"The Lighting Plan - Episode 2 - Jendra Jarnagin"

I'm Timur Savan, and welcome to episode 2 of The Lighting Plan. On today's episode, we're going to meet Jendra Jarnagin, a cinematographer with 25 years of experience in narrative and television filmmaking. She's going to give us a masterclass in how to light the human face. Hi, I'm Jendra Jarnagin.
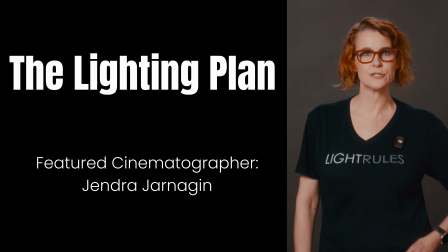17s
I'm a cinematographer, and today we're going to do a lighting demo about lighting faces. Specifically, we're going to show how the position of the key light, especially when using directional lighting, can make a huge difference.
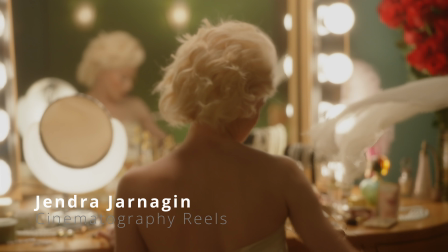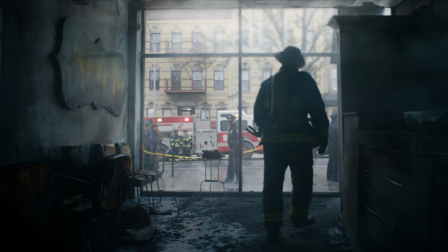A lot of people start with like a one-size-fits-all lighting setup, that we've been taught, or, lighting 101, like a 3-point key, fill, backlight, certain ratios, just use a soft light, put it 45 degrees off camera and like set it and go. And then that works, you can put in kind of anybody and they're gonna look fine. But the difference between, let's say, average lighting, maybe B- lighting, looks good, and wow, that looks amazing and fantastic, A+ lighting can come down to just moving your key light a few inches, right or left, up or down, and it all has to do with the individual's face. So let's start by introducing which lights that we're using today.
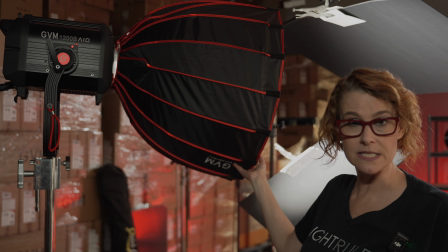92s
For our key light, we have the 1200 AIO, and I specifically chose a softbox that's not too big.
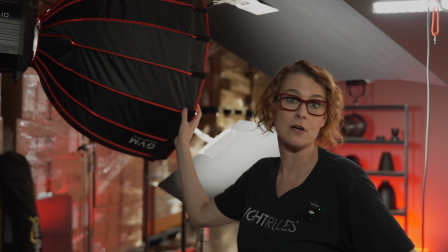98s
Basically, the bigger the softbox or any soft source, whether that's a softbox or a big diffusion,
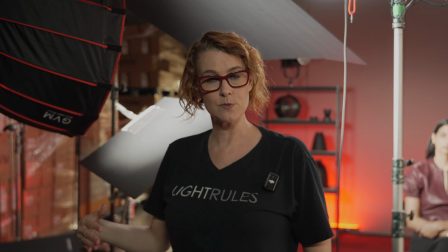105s
the bigger that is relative to your subject, the softer your light will be.
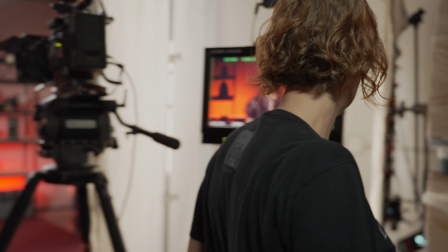110s
Over here, we have an array of the zip tiles.
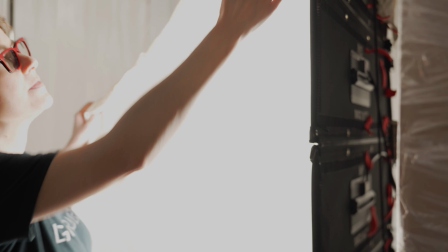116s
We put some muslin over it to soften it even further, but these are all modular and individually controllable,
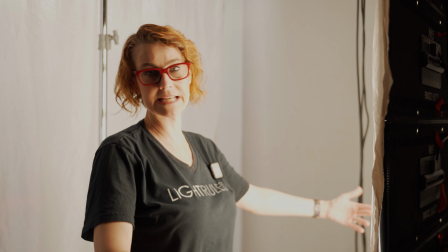124s
and I just use them as a stack to have a large source
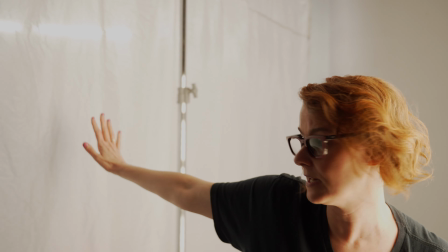128s
to come through this silk here as our fill light,
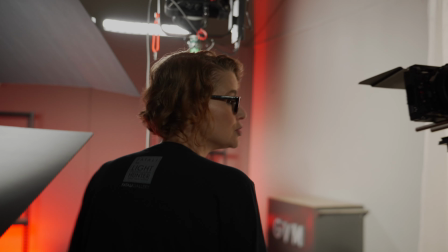134s
so that we have a large shadowless and directionless source to our fill,
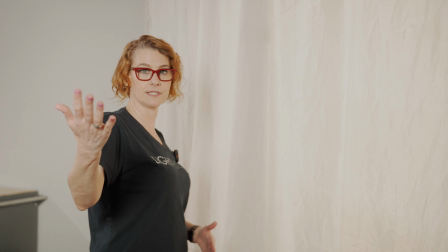142s
so that it's not competing with the key light that I generally like my
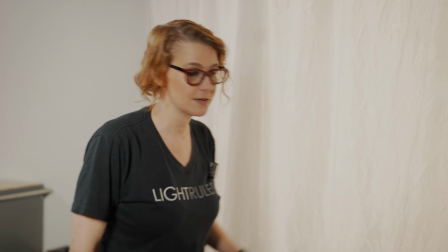147s
fill lights to feel invisible and are just there for to lift the exposure.
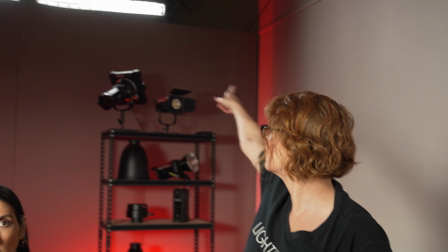152s
And up on the back wall up there, we've got some tube lights with some egg crates on them,
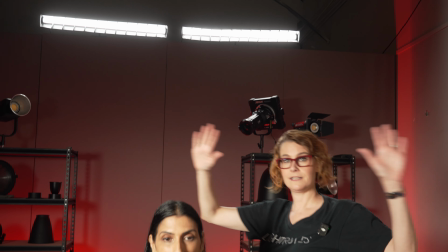158s
and that's just obviously a general soft wash that gets Farah's hair, shoulders, etc.
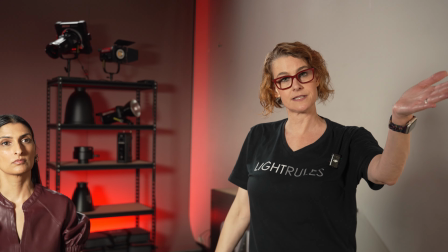165s
I'm going to keep everything at 5600, which is the same as the camera, so that all the light is neutral and blends together with themselves.
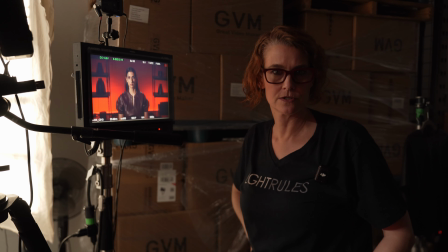173s
So let's take a look at what each of these lights are doing so you can understand what you're looking at.
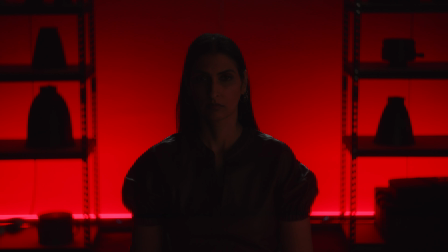178s
Timur, can you turn off the key light? As you can see, that's a very low level fill. It's not doing too much. And then let's turn off the backlights. It's backlights down. Okay, let's turn the key on with the backlights off.
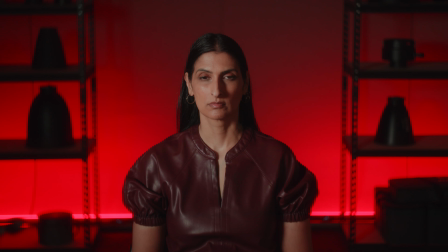196s
Key coming up. Okay, and then turn the backlight back on, so you can see what the backlight's doing.
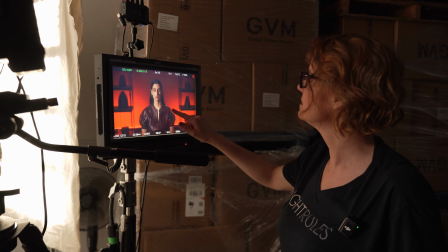203s
So there you get a nice little sheen here in the shoulders, and then also on Farah's dark hair.
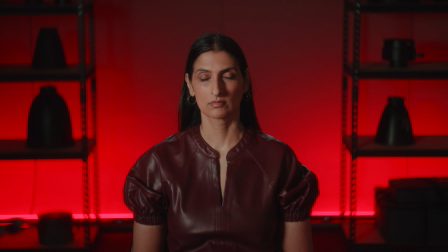210s
All right, let's turn the fill light off. Fill is off. You can see, depending on what you were doing for your drama and the kind of your scene, this could be a choice, right?
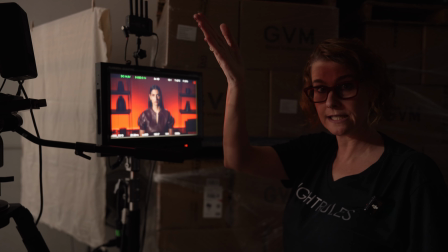223s
You could, based on a well-placed key light relative to your talent's face,
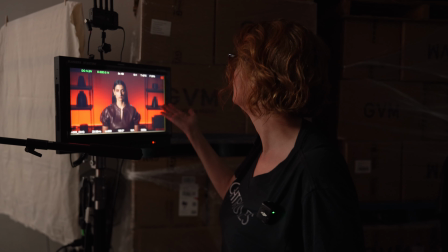230s
like this looks good with no fill because of where we put the key.
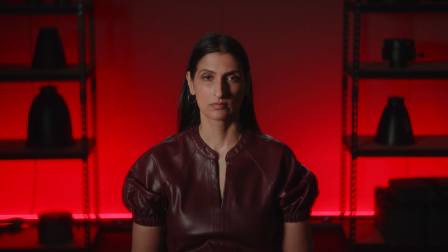236s
But let's turn the key back on again. Moments away. Fills back up.
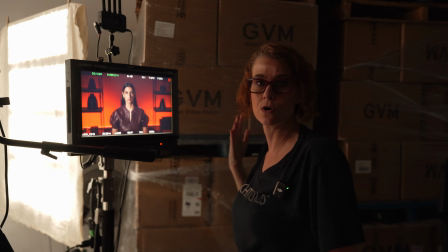243s
Basically, it's not so harsh, it's not so moody, not so dramatic.
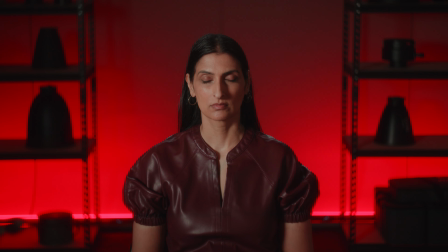248s
It feels more natural and more normal, but less intense, but still having a strong directionality to the key.
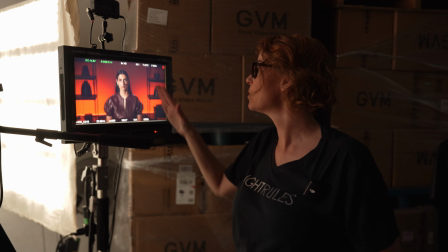259s
It's almost like the fill's doing nothing, like it's so low level, but as you can see,
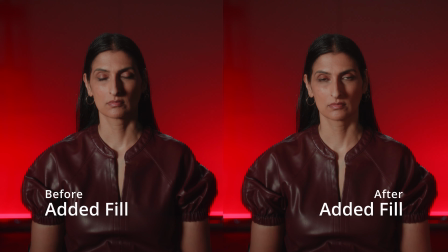264s
it was doing quite a lot, the difference between having it and not having it.
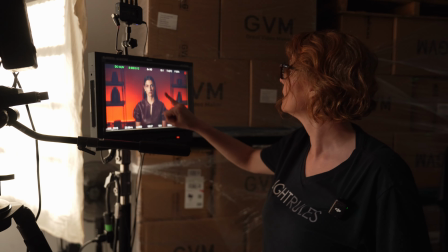269s
What I want you to look at here is the shadow being cast by Farah's nose.
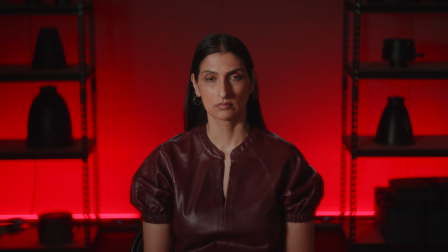275s
Everyone has a nose shadow, and that's the main thing that we have to work with people's faces in terms of
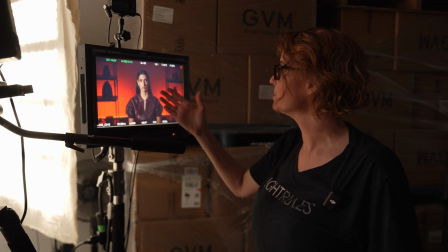281s
the position of the light is in people's facial structure is their nose and what looks good on them.
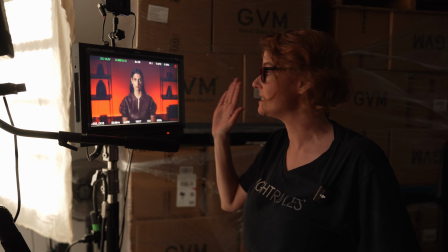287s
And this is the biggest factor in what is different for every individual.
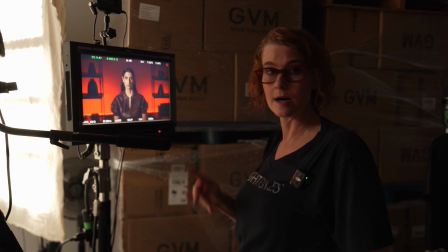291s
So let's see what happens when we raise the light up physically on the stick, not on the dimmer.
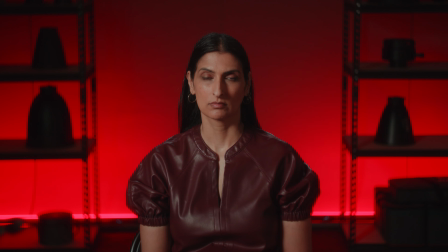297s
So this shadow here Raise it up a lot.
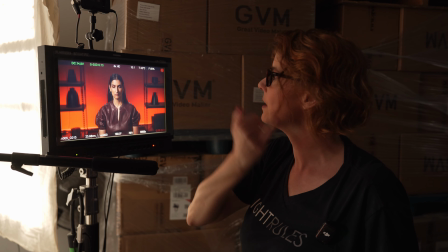305s
Basically, all of this nose shadow is about blending in to the individual's face.
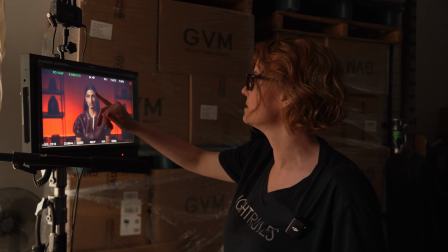311s
Let's lower it again live so that the viewer can see just like what looks good,
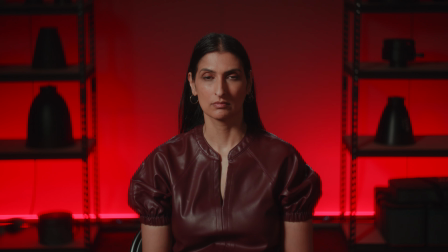317s
you know, with the roundness of their face, the steepness of their face. Yeah, keep Coming down.
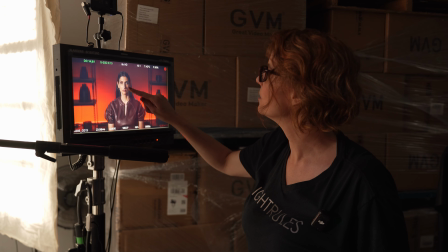323s
So you can see that shadow moving. And, you know, they both look good.
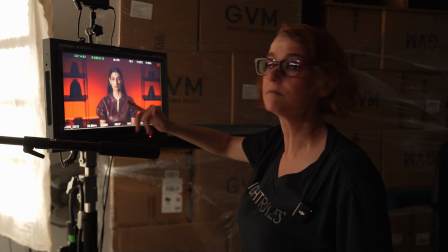330s
It's just a matter of what you're looking for.
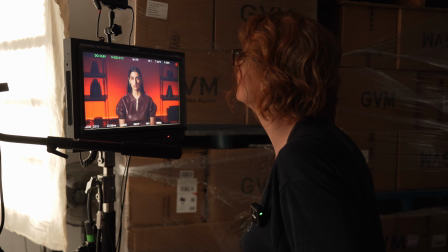333s
All right, so let's now take the light around, so come more frontal with it.
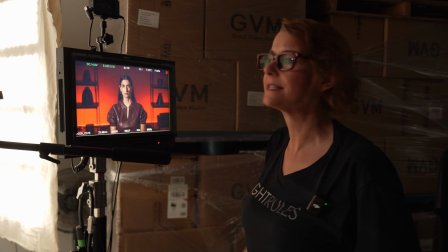340s
Frontal? Like, let's say that we didn't like this nose shadow, Yeah, or let's say that it maybe didn't look as good on a different person than it does on Farah.
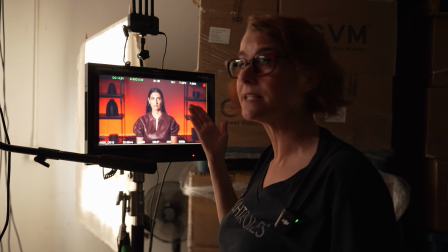354s
That also looks pretty, but looks quite different. This to me feels a little more lit.
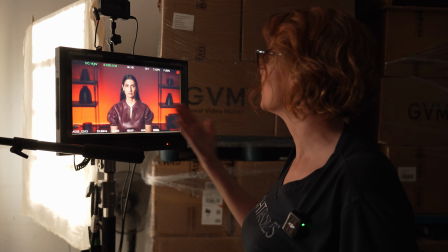362s
It feels like a person has a light shining in their face,
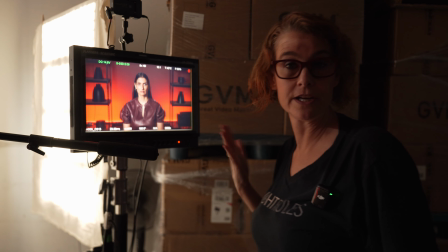367s
which could be pretty for an interview, a makeup commercial.
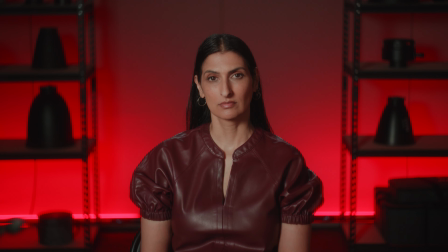371s
Whereas when we were off to the side and we were low and we had this nose shadow, I felt it wrapped really nicely around the bottom of Farah's cheek.
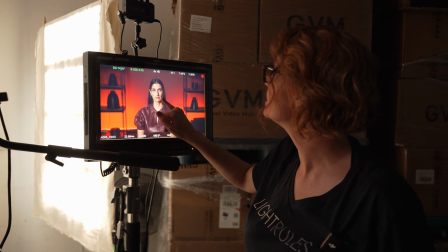379s
Whereas right now where this nose shadow is, I feel it's a little distracting.
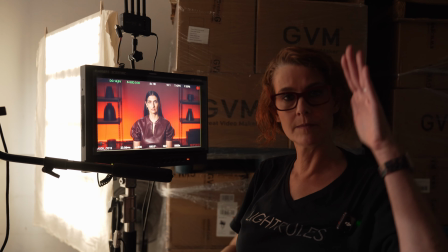385s
Because it's directional, but because it's a
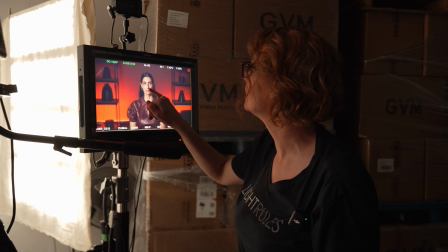390s
hardish soft light, this shadow here, I feel like is distracting me.
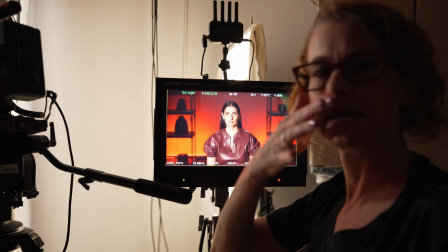396s
I want to send this nose shadow, instead of being to the side of the nose, that it's underneath.
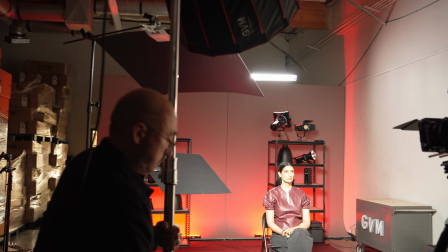402s
While we're doing that, let's march it closer to her so we come in with a steeper angle.
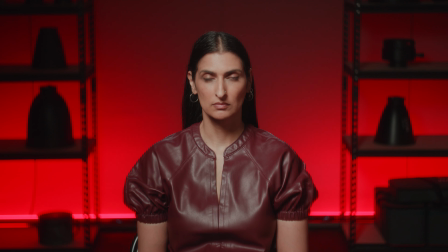407s
How's that feeling?
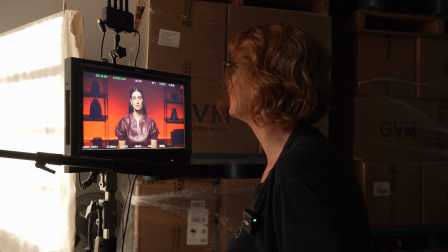411s
That's a look. That's very glam. Can you come even a little more Frontal?
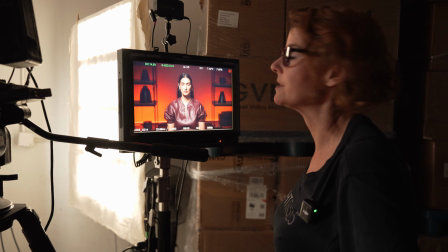418s
Frontal, yeah, because now I'm looking for symmetry. Come down on stick a little bit.
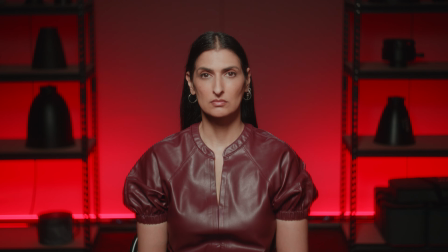422s
Now I want to hide that nice symmetrical nose shadow. Coming down? Where the nose meets the upper lip. Yep, keep going down. Okay, so that's super frontal, but that looks very intentional, but it's pretty.
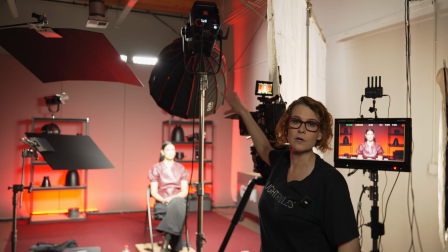443s
So we ended up more or less right over the camera in order to get a symmetrical placement of the nose shadow.
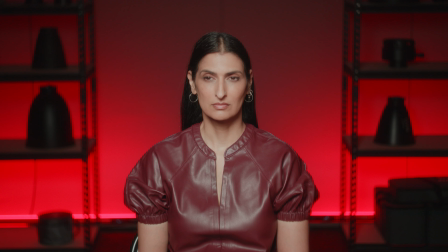450s
Because otherwise it was, you know, such a strong look that having the nose shadow to one side or the other,
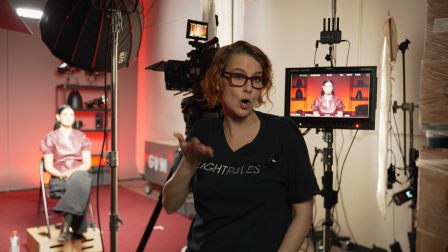456s
like, was looking off to me.
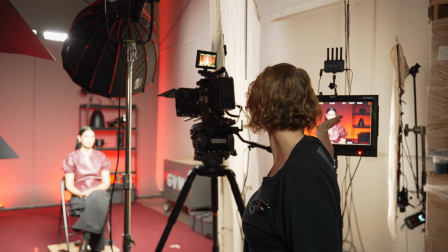460s
So this ends up being quite flat, and quite intense.
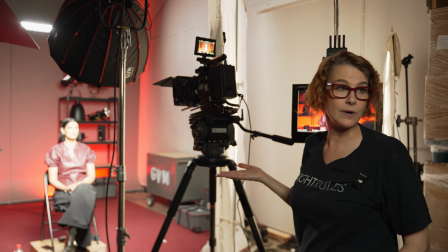466s
It looks very lit. So not something I would ever want to do in a drama or any sort of narrative.
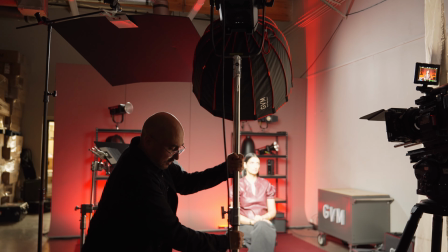473s
Let's see if we can find a happy medium. Coming around, clearing the leg, and we're going to back away on axis.
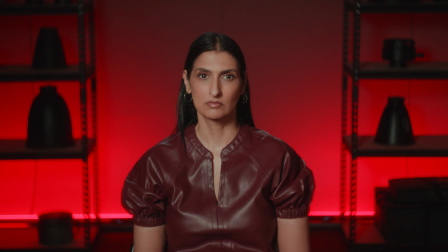482s
Okay, that looks interesting. That has a nice directionality to it.
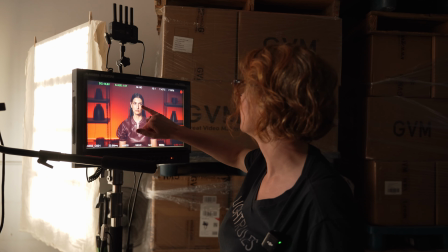486s
It's just that we are having to combat nose shadow that, since it's coming from one side, that it's
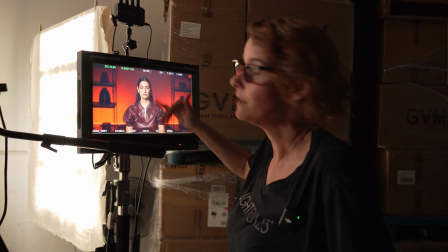494s
the asymmetry of it bugs me. So let's increase the level of our fill light.